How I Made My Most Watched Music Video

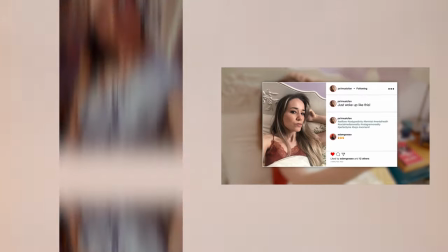We would also capture photos and videos using the built-in filters and effects that Instagram has. We also set up a few slightly longer narrative sequences including one where Henny is preparing a deliciously nutritious breakfast
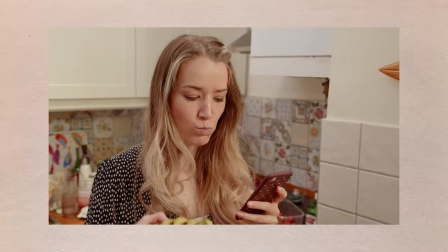to photograph for her Instagram feed and then she tastes it and she doesn't like the taste of it so she just goes away and throws it in the bin. Which was really funny to film because Henny actually wanted to eat that breakfast for real. In terms of how we lit this video there's one shot in the final edit that pretty much shows all the gear that we used and that's these four lights right here.
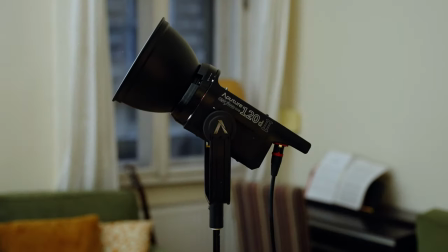One 1x1 Aladdin LED bicolor panel, one aperture 120D Mark II and two tungsten dado lights. For most scenes the goal with the lighting was to try to make the apartment feel as high key and natural as possible with a stronger key light serving as the daylight and then either my aperture or Aladdin light bouncing against the ceiling to raise up the overall exposure in the apartment. Though in hindsight, I didn't really have powerful enough lights to sell this effect in every single shot, which means that in certain scenes when there wasn't actually enough natural ambient daylight coming in through the windows,
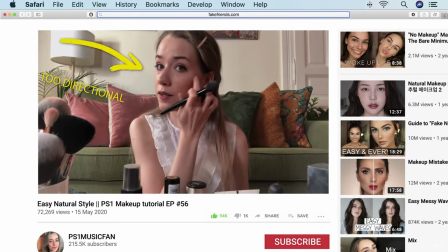the lighting looks a little bit too directional for me. Or rather, it just looks like that I actually have a softbox just out of shot rather than what the sun would actually do if it was bouncing light into the apartment. The pace of the edit is fast enough that I doubt most people would be distracted away from the narrative because of this, but it's certainly something that I as a filmmaker notice as an area of improvement that could have been implemented. Considering that myself and Henny were the only crew members on set for the majority of this video, I think we pulled off some pretty cool lighting tricks. For instance, with this shot, we needed to trigger a lighting change for when Henny comes in to distract me from reading my favorite book about pickup artists, and we didn't have anyone to help with switching on this light to trigger the effect. So the solution was to hold my phone within the book that I was reading and then whenever Henny was
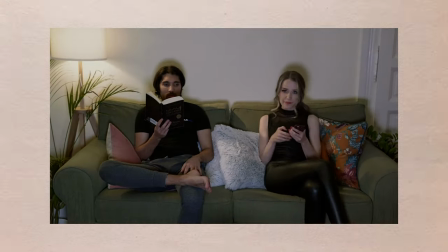about to hit the button on the remote I would trigger a TV flicker effect on the Aladdin app.
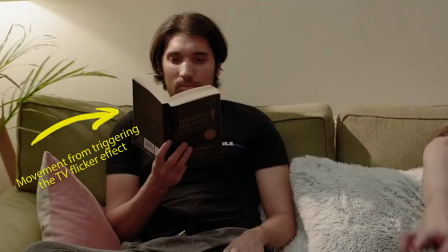If you look at the shot in slow motion you can actually see the right side of the book move a little bit as I tap the effect on. Like the Pick Up Artist book that I'm holding there's also a few funny easter eggs and details that most people wouldn't really notice.
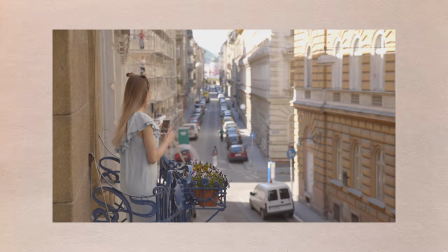Like when we shot this balcony scene with Henny the workers in the background were shouting to her sarcastically warning her not to accidentally fall off the balcony.
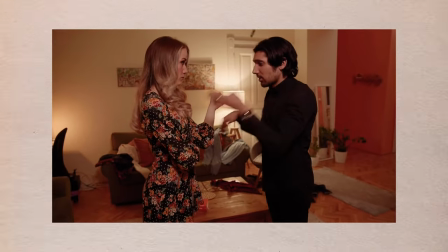We also left in some extra narrative details in the back of this shot, with Henny's clothing scattered all across the living room to show the progression of her messy Instagram life. For the breakup scene when my character decides that enough is enough in the relationship,
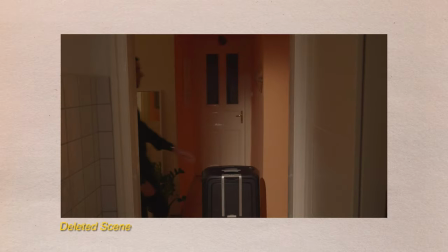we also cut out a whole shot that shows my character walking to a fully packed suitcase to then walk out of frame. I am a little upset that this shot didn't make its way into the final edit because I really liked how we let the shot run to reveal the suitcase just waiting for me in the corridor but in order to keep the pace at the right energy it was better that it was cut out of the edit. This was also the only scene in the whole video that didn't have either the camera on a tripod or me behind it operating as we enlisted the help
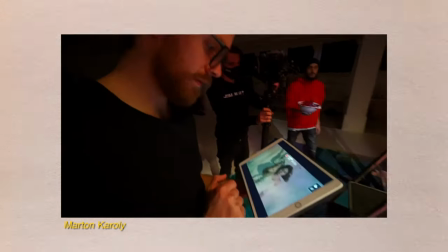of my filmmaker friend and fellow YouTuber Mardon Caroy who sneakily made his way over to my apartment in a taxi in order to avoid any of the lockdowns that were happening. We wanted this scene to feel different from the rest of the video with it being the culmination of this couple's relationship.
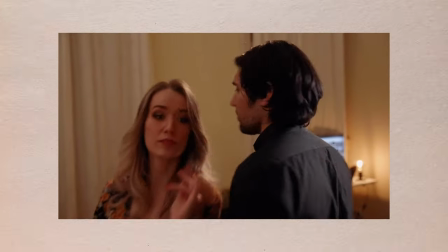So bringing in some subtle handheld camera movement and reactive pans was a way to help convey a different sensibility to this part of the video. We also approached our lighting with the same mindset of having it stand out from the rest of the video up to this point.
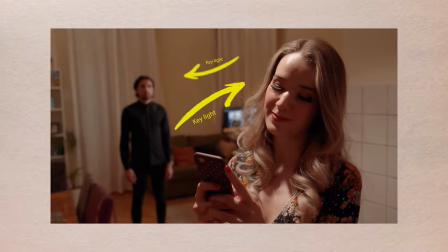So we kept things quite contrasty with a strong key light and very little fill towards the shadow side of both of our faces. Luckily we could motivate a lot of the lighting in the scene here from the practicals in the background but actually most of
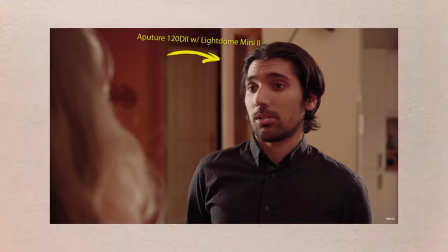the light that's hitting my face is from the Aputure 120D Mark II just out of shot with a softbox on.
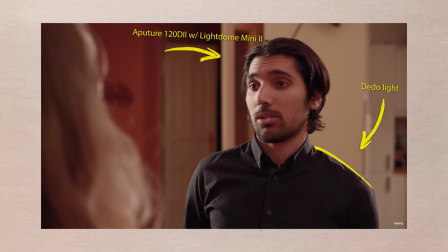And a dado light acting as a backlight on me just to make me pop out a little bit from this slightly bland looking white wall.
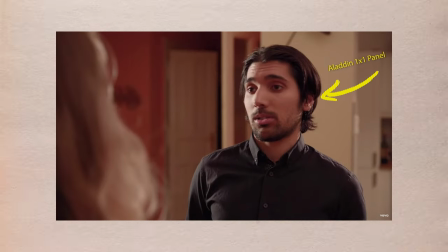We also had my Aladdin one by one panel dimmed down hitting the shadow side of my face just to bring up the exposure a little bit.
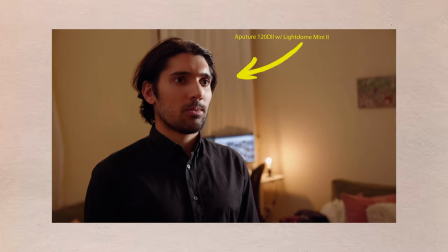For the reverse angle I replicated a similar lighting style but without the dado light hitting my shoulders as much.
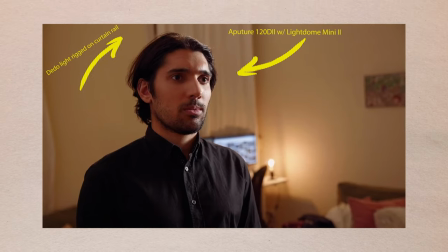As instead we had it rigged on a curtain rail above the desk here in order to match the direction of light the audience perceived coming from this desk lamp. I always love working with practicals because they do so much of the work for you already. And then you just have to light it based on the position and where you would presume light would be coming onto your characters.